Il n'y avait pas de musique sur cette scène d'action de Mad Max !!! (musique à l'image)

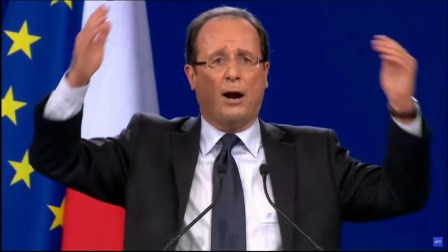(7:24) À partir de là, on a dit qu'on voulait voir du changement. Eh bien le changement, c'est maintenant.
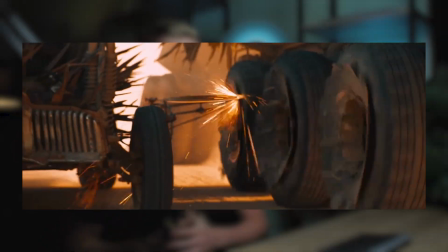(7:29)
Ce genre de passage, je serais plutôt d'avis d'accompagner ça au maximum avec la musique. Là, on pourrait tenter de faire monter la musique en rajoutant des percussions supplémentaires ou en intensifiant le rythme. Mais personnellement, je pencherais plutôt pour faire l'inverse. En fin de compte, sur ce type de plan, j'imagine plutôt un temps de repos dans la musique, pour bien se focaliser sur l'action. Ce qu'on va faire du coup, c'est simplement placer quelques effets pour souligner les temps intéressants pile au bon moment. On va décortiquer ça ensemble et on verra ensuite comment on peut faire en musique. Ici, on a donc le motard qui se fait renverser. On va justement couper la musique à cet endroit, car on va laisser de la place au son du film.
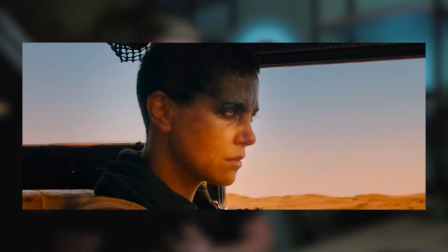(7:57)
Ensuite, on a un premier changement de plan assez brutal, donc un point de synchro, ça va être intéressant à souligner.
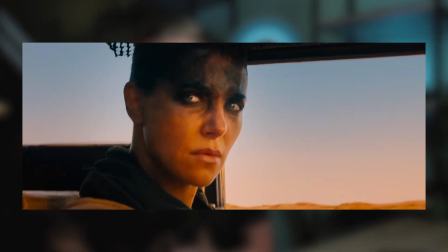(8:02)
Peu de temps après, on a le personnage de Furiosa qui tourne la tête. On sent qu'elle est interpellée et ça peut être accompagné en musique, donc un point de synchro ici.
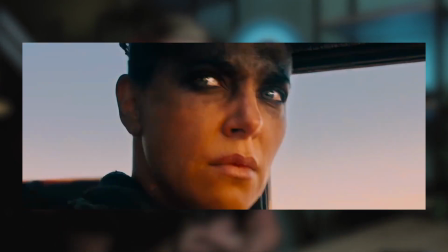(8:09)
Puis après ça, on a un dernier moment qui va nous intéresser, c'est quand la voiture se fait incendier dans le rétro du camion. On pourra marquer la fin de cette partie à ce moment-là, car juste après, on passe à la grande partie suivante. Donc rien que sur ces quelques secondes, il va y avoir pas mal de choses à faire. D'abord, on va venir placer une première montée en tension entre le premier et le deuxième plan. Ensuite, quand Furiosa tourne la tête, on va pouvoir souligner ça avec un petit son de cymbale. C'est vraiment hyper cliché, mais ça fonctionne super bien, donc on va pas se priver. Au passage, juste un petit détail mais qui me semble important. Vous remarquerez que j'ai laissé un léger décalage entre le moment où le personnage fait le mouvement et le son de la cymbale. En fait, dans ce genre de moment, c'est bien de laisser le temps au spectateur pour se rendre compte de ce qui se passe, avant de souligner ça avec de la musique. Si vous regardez un film d'horreur par exemple, vous verrez que sur un jumpscare, il y a généralement un décalage entre le moment où l'image indique un truc qui doit faire peur et la détonation.
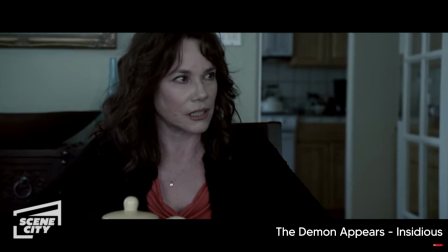C'est vraiment ce type de détail qui va correctement accompagner l'image et guider le spectateur. De manière générale, si vous avez des changements de plan ou des actions à accompagner, préférez un léger décalage après le moment qui vous intéresse plutôt qu'avant. Sinon, ça tuera un peu votre effet. Pas une règle absolue, il faut voir en fonction de ce que vous avez sous les yeux. Mais je dirais que c'est la bonne solution 9 fois sur 10. Pour poursuivre tout ça, on va pouvoir créer une montée en tension jusqu'au moment où la voiture s'enflamme. Dans la BO de Mad Max, on peut remarquer qu'on retrouve régulièrement des sonorités très connotées films d'horreur, avec pas mal de clusters. Du coup, on va pouvoir utiliser ça sur cette partie pour faire notre montée, avec des cordes pour commencer. À ça, j'ai voulu ajouter un effet de filtre plutôt qu'une automation de volume classique. Comme ça, ça permet de bien garder cet effet moderne qu'on cherche à avoir.
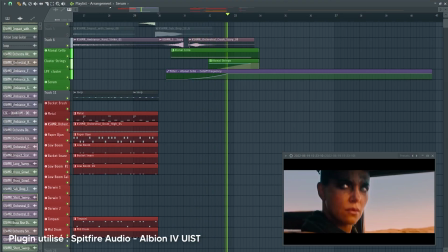Ensuite, j'ai rajouté un sample de montée, cette fois au cuivre. Et pour finir, on va placer des percussions à la fin, au moment où la voiture se fait attaquer. Avec le tout, voilà ce qu'on obtient pour cette petite partie de transition.
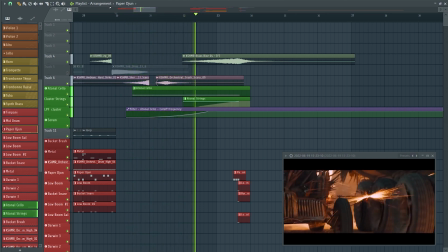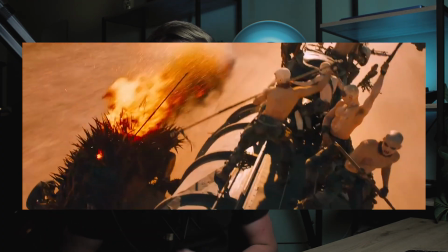(9:59)
Maintenant, on arrive à notre deuxième grande partie où on se rapproche un peu de l'action. Donc il va falloir intensifier le jeu. Comme tout à l'heure, on va écrire notre rythme principal sur une première percussion. Et on la développera après avec d'autres sons.
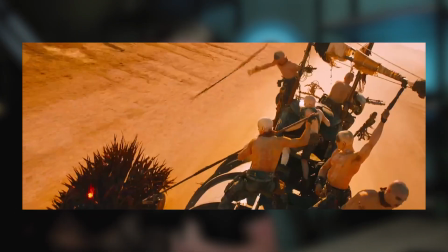(10:09)
On a d'abord le premier plan de cette partie. Là, on commence pile dessus et on envoie dès le début avec un rythme soutenu.
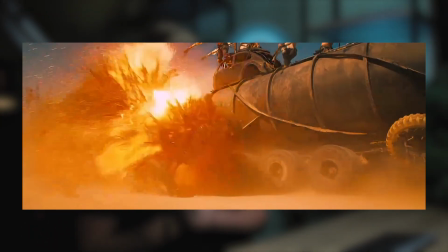(10:14)
Ensuite, là où il y a quelque chose d'intéressant, c'est quand la voiture explose. On passe sur un plan au ralenti et la voiture quitte le sol. Ici, c'est très important d'alléger un peu la musique pour bien souligner ça. Et enfin, on coupe le rythme quand on arrive proche du personnage, car il y a moins d'action à ce moment-là. Ça va nous permettre de relâcher un peu la pression pour pouvoir enchaîner sur la troisième partie qui va suivre, et qui sera encore plus tendue.
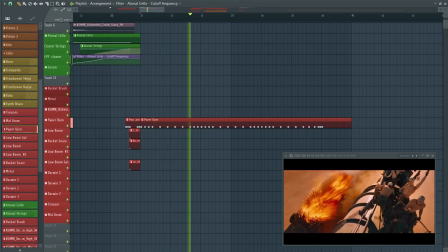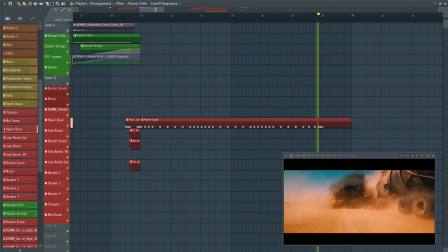Ensuite, on développe ça avec une bonne couche de percussion. Cette fois, on y va franco dès le début et on allège au fur et à mesure pour donner un peu de contraste entre les différents plans. Sur des morceaux comme ça, où les percussions sont au premier plan, c'est pas mal d'alterner un peu les instruments que vous utilisez. Au début de cette deuxième partie, vous verrez que j'ai utilisé des percussions assez graves et puissantes. J'en ai retiré certaines pour alléger un peu le jeu et j'en ai intégré de nouvelles sur la fin, bien plus aiguës pour permettre un moment de suspension.
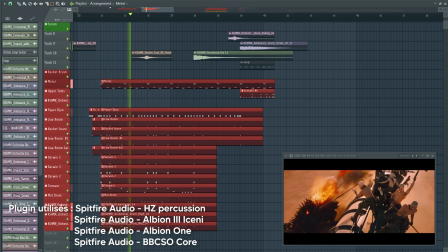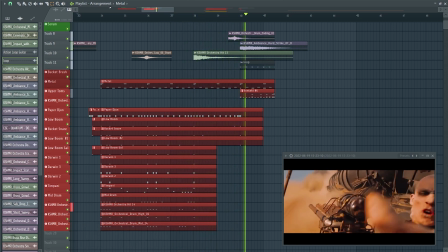Enfin, on arrive à la dernière partie et il va y avoir des choses à dire. D'abord, on va démarrer cette partie un peu au milieu de la mesure, pour que ça colle bien avec le plan du camion qui accélère.